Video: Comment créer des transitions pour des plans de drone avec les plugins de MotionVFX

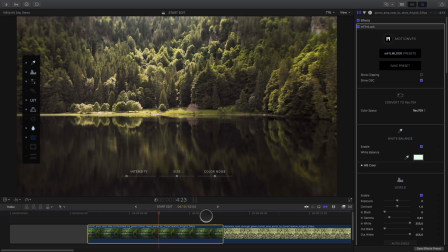Comme vous avez pu le constater, étalonner avec MFilm Look est très rapide et très simple.
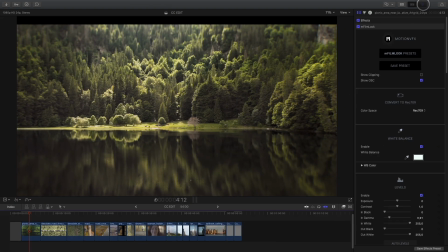J'ai pu donc étalonner l'ensemble des plans.
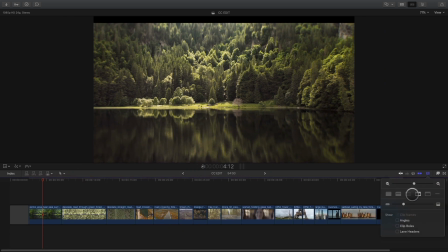Mais comme mes plans de drone proviennent de lieux différents, il va falloir travailler sur les transitions afin d'adoucir le passage entre les plans.
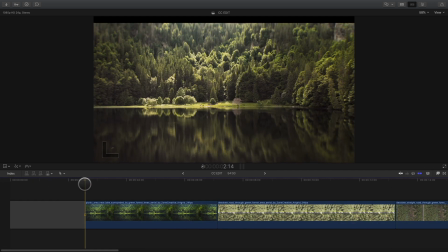Pour commencer, je vais ajouter un fondu entrant en pressant Command T.
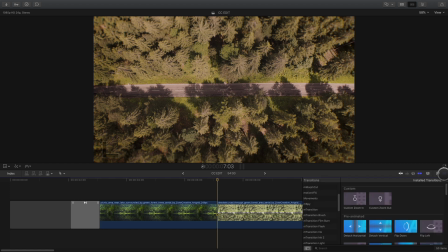Pour les transitions suivantes, il existe de nombreuses possibilités de transition pour Final Cut Pro 10.
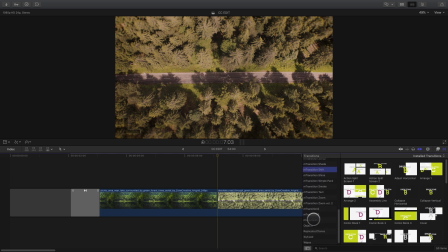Pour ce projet, je vais utiliser MTransition Zoom volume 1 et 2. Ces transitions permettent de simuler l'effet crash zoom des caméras.
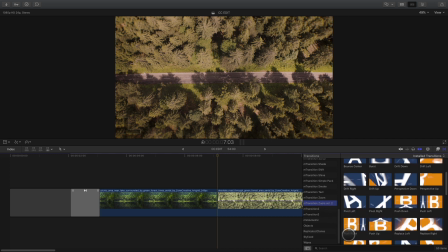On va commencer avec le pack volume 2. Ce dernier mixe l'effet crash zoom avec des distorsions de l'image en même temps.
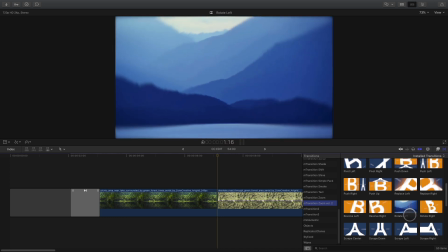Pour la première transition, je vais choisir la transition Zoom In.
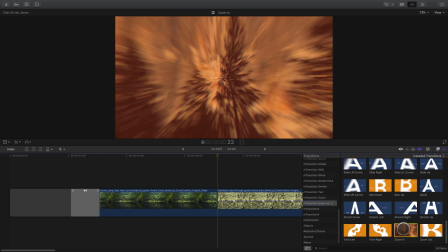simple, mais elle dispose d'un petit effet de distorsion fort sympathique.
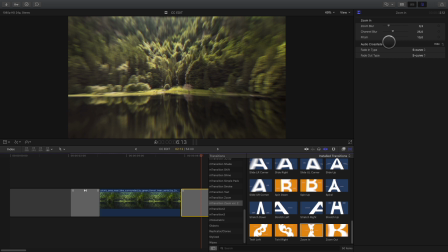En cliquant sur la transition, nous avons accès dans l'inspecteur aux paramètres tels que la quantité de flou,
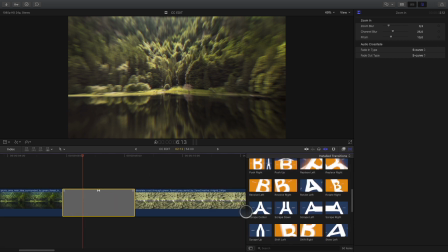le flou par canal et l'effet de prisme équivalent à l'aberration chromatique.
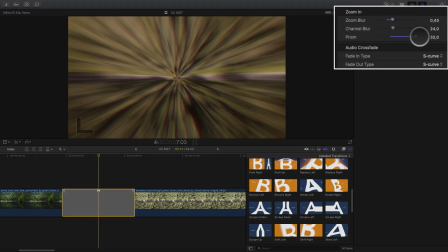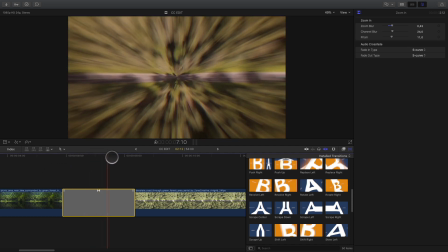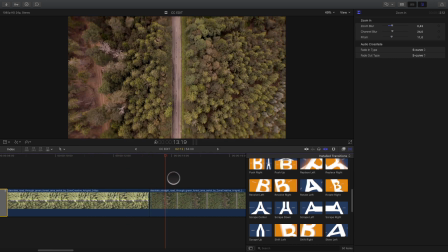Pour la prochaine coupe, nous avons un plan avec une route horizontale et un plan avec une route verticale.
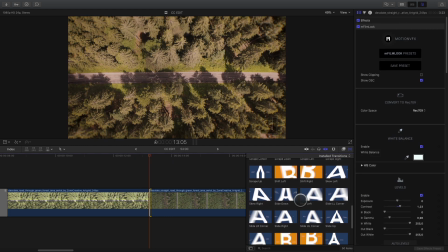Pour adoucir le passage entre ces deux plans, je vais utiliser la transition Twirl Left.
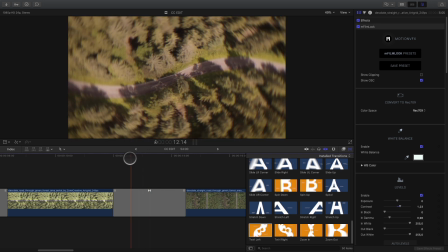Cette dernière va agir un peu comme un morph entre les deux routes.
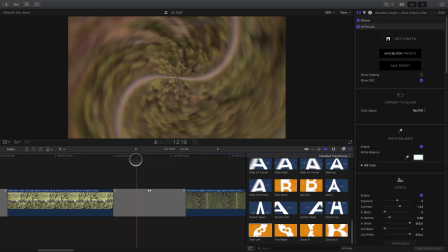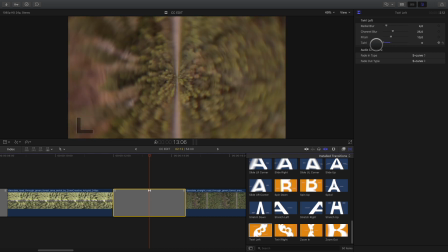Vous pouvez jouer avec le paramètre Twirl pour accentuer ou diminuer l'effet de distorsion.
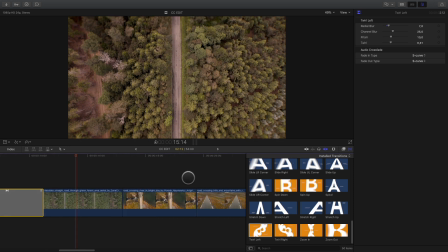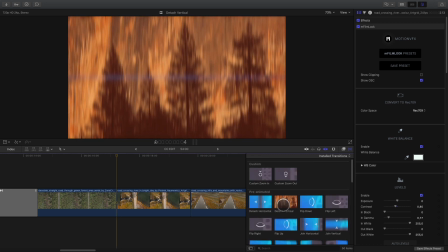La prochaine coupe est plus simple, je vais ajouter un volet qui va dévoiler par le centre la troisième route.
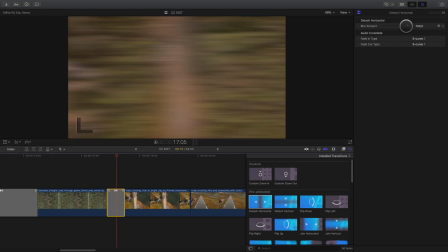Simple et efficace.
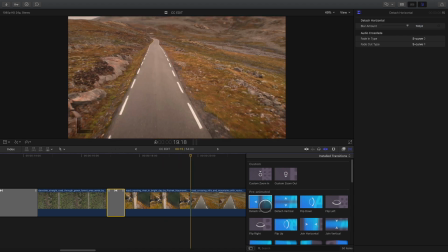Pour la prochaine transition, on passe d'un plan avec une vue de dessus avec un plan avec une vue de perspective.
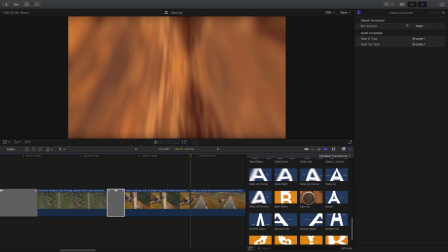Il y a une transition intéressante pour ce genre de plan, la transition Spine Up.
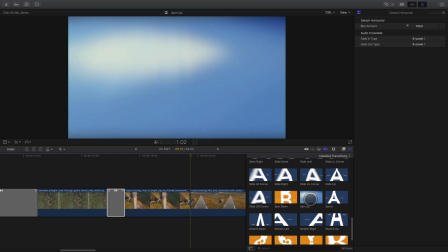Elle permet de créer ce changement de perspective et va simuler le changement de point de vue du drone.
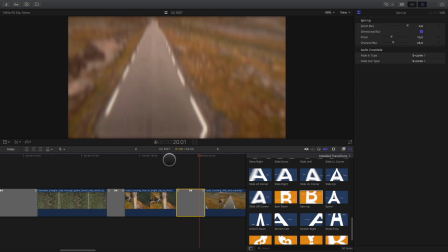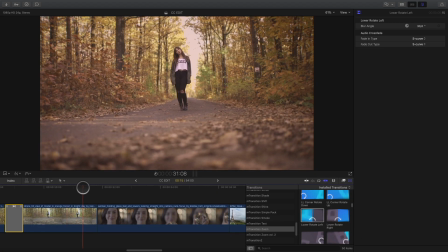Nous allons sauter quelques transitions pour passer à la coupe entre le plan avec la jeune fille dans la forêt et le gros plan. Ce ne sont pas les mêmes jeunes filles, mais en choisissant la bonne transition, nous allons pouvoir créer un lien entre les deux plans.
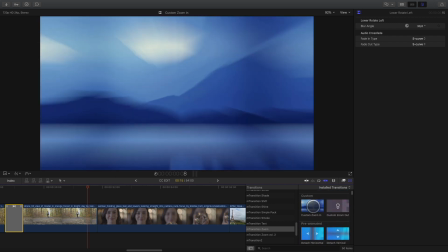Je vais choisir le basique Crash Zoom In, et cette fois-ci, je vais choisir la transition Custom.
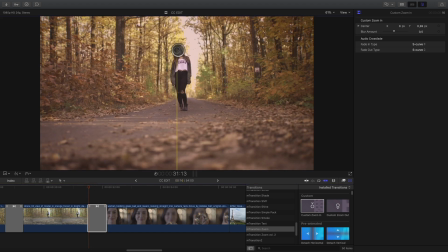C'est-à-dire que l'on va pouvoir personnaliser en modifiant le centre du zoom. On va pouvoir choisir quelle partie de l'image sera le centre du zoom.
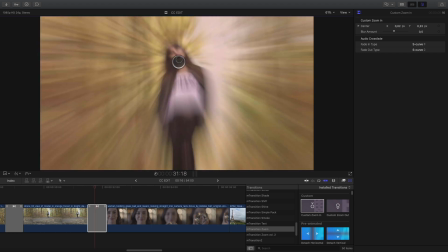Dans ce cas précis, je vais le déplacer sur le visage de la jeune fille.
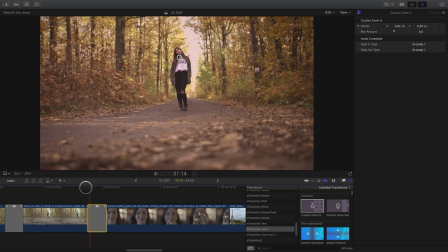Je vérifie que sur le second plan, la position est aussi correcte.
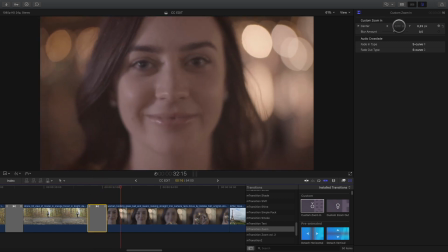Les transitions custom sont très puissantes car elles permettent de réorienter le regard du spectateur sur une zone précise.
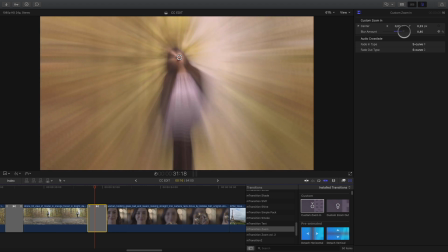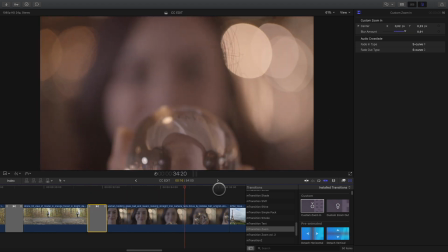Pour la transition suivante, cela est plus difficile car les deux plans sont vraiment différents.
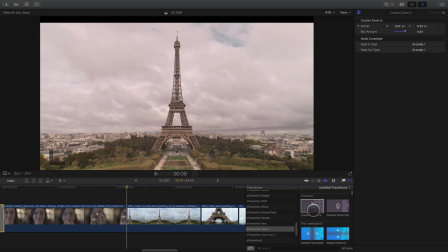Pour m'aider, je vais utiliser un élément du plan, la boule de cristal, qui va me permettre de faciliter la transition avec le plan de la tour Eiffel.
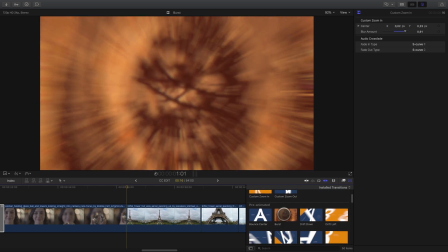Je vais utiliser la transition Burst. Celle-ci permet de créer une distorsion sphérique que l'on va faire correspondre avec la boule de cristal.
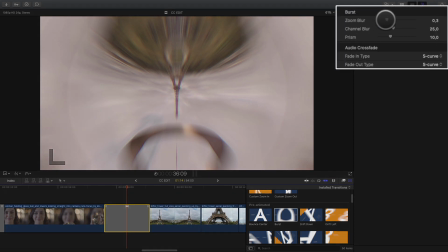Dans l'inspecteur, je vais réduire le paramètre de flou du zoom afin de rendre la distorsion plus nette. Et je vais réduire aussi l'effet de prisme.
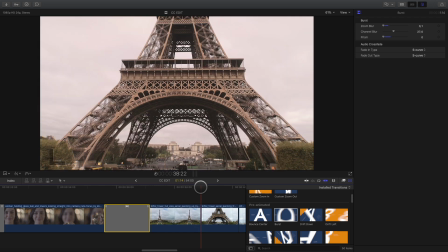Pour la transition suivante, je vais de nouveau utiliser la transition Custom Zoom In que l'on a utilisée précédemment.
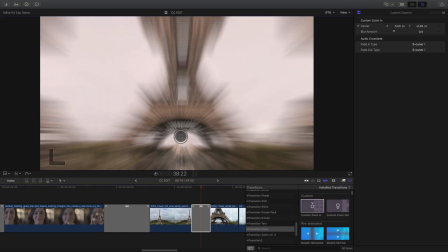Elle va permettre de créer un mouvement rapide vers le bas de la tour Eiffel.
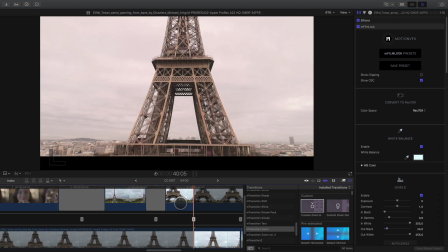Pour le plan suivant, j'ai coupé et trimé le plan car ce dernier était beaucoup trop long et lent.
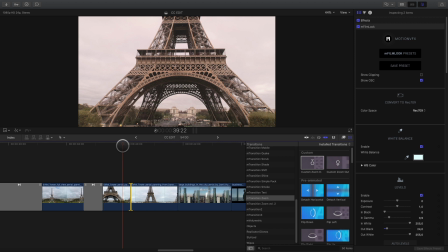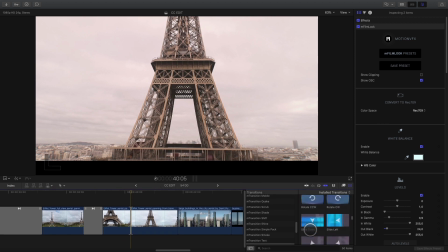Pour créer une accélération verticale, je vais utiliser la transition Slide Down.
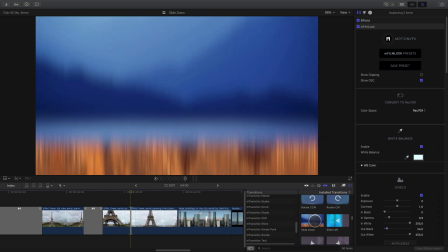Cela va reproduire un mouvement rapide avec du flou de mouvement.
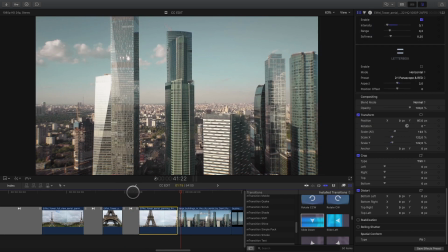Puis pour finir, j'ajoute rapidement les deux dernières transitions et c'est fini pour cette partie.
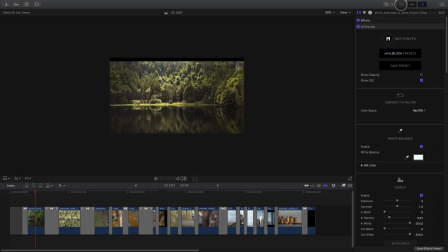J'ai besoin d'ajouter quelques titres, je vais donc ouvrir la bibliothèque des titres et des générateurs.
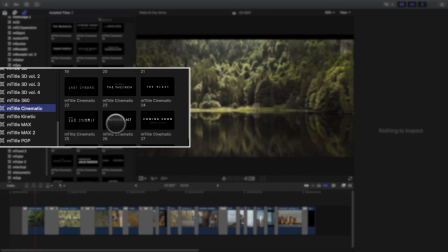Je vais sélectionner le dossier M-Title Cinematic contenant des animations de titres très cinématographiques.
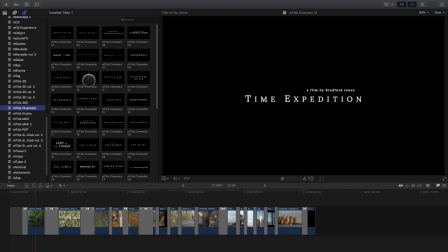M-Title dispose d'une cinquantaine de titres et d'animations.
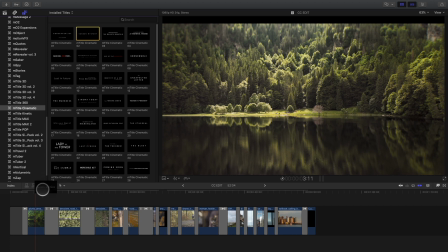Pour le titre d'ouverture, je vais sélectionner le second titre, Sunken Mystery, qui va parfaitement avec le plan du lac.
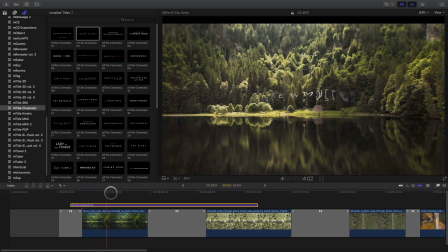Je vais ajuster la durée.
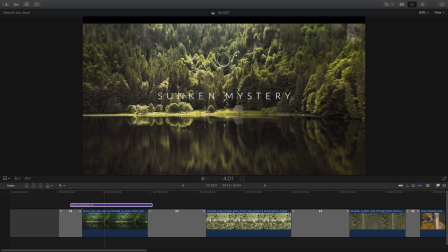Et ce que j'aime beaucoup avec ces titres, c'est le fait de pouvoir avoir accès aux ajustements basiques directement depuis le visualiseur de Final Cut 10. Je peux changer la position, l'échelle et modifier le texte.
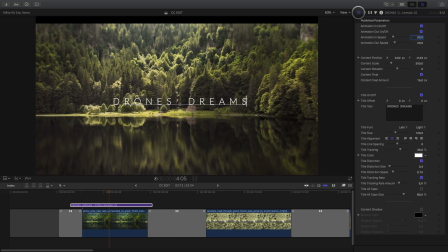Bien évidemment, pour les modifications avancées, on peut ouvrir l'inspecteur et par exemple choisir de garder ou non les animations d'entrée et de sortie.
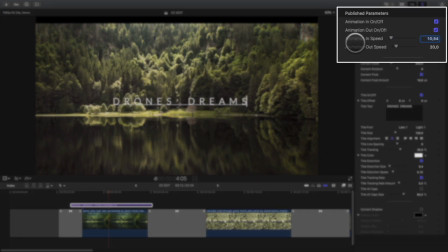Ici, je vais ralentir l'animation d'entrée. En fonction des titres que vous choisissez, des paramètres spécifiques apparaîtront dans l'inspecteur, comme ici avec les paramètres de distorsion.
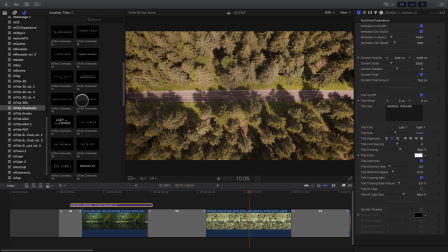Je vais choisir un second titre afin d'indiquer les lieux des différents plans.
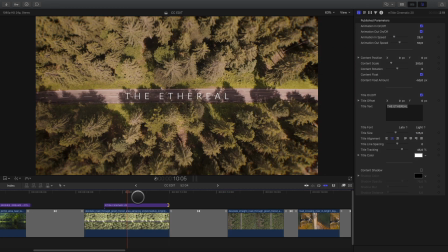Encore une fois, cela est très simple, il suffit de glisser-déposer sur le projet et de modifier le texte.
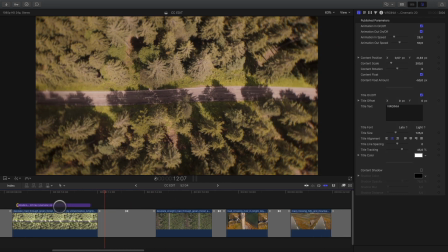Je vais copier ce texte plusieurs fois pour le réutiliser sur les différents plans.
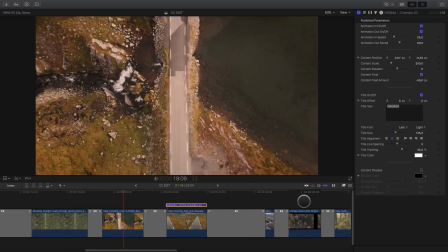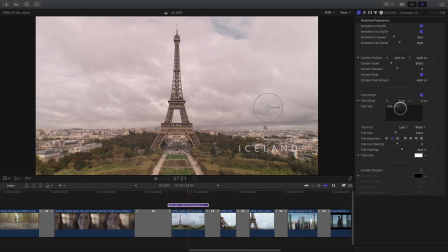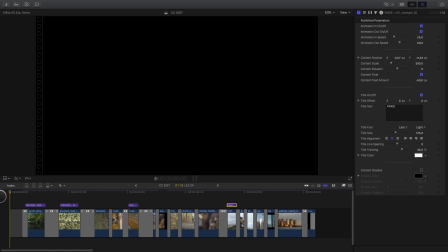Pour conclure avec ce projet, on va ajouter une dernière touche pour un rendu plus cinématographique. Je vais sélectionner tous les éléments et créer un plan composé. Je vais profiter de ce plan composé afin d'ajouter des barres scopes sur l'ensemble du projet.
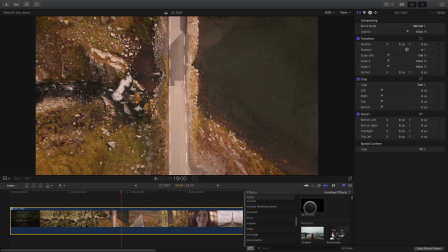Je vais ouvrir la bibliothèque des effets, glisser-déposer l'effet MFilm Look dessus.
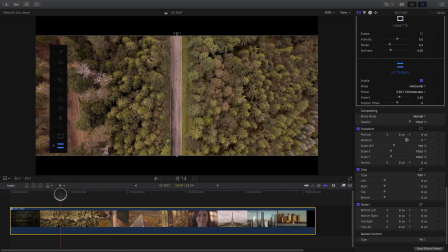Avec la palette flottante, j'active l'effet de barres scopes et ajuste le ratio.
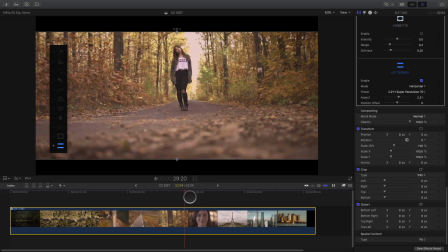Je peux vérifier s'il n'y a pas de problème avec l'ensemble des plans. Ici, on peut constater que le haut de la tour Eiffel est trop proche du bord.
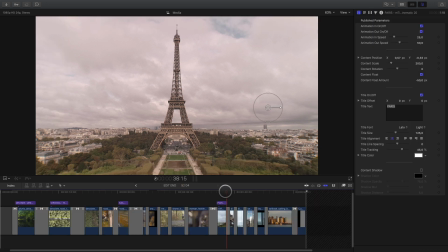Je peux donc aller dans le plan composé, réajuster la position du plan et c'est réglé.
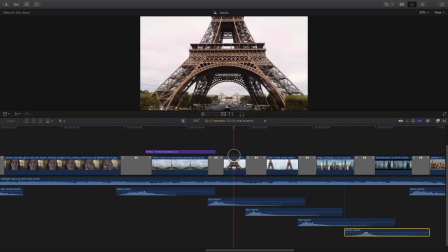Pour affiner les effets de transition, je vais rajouter des sons, des whoosh effects qui vont accentuer les transitions.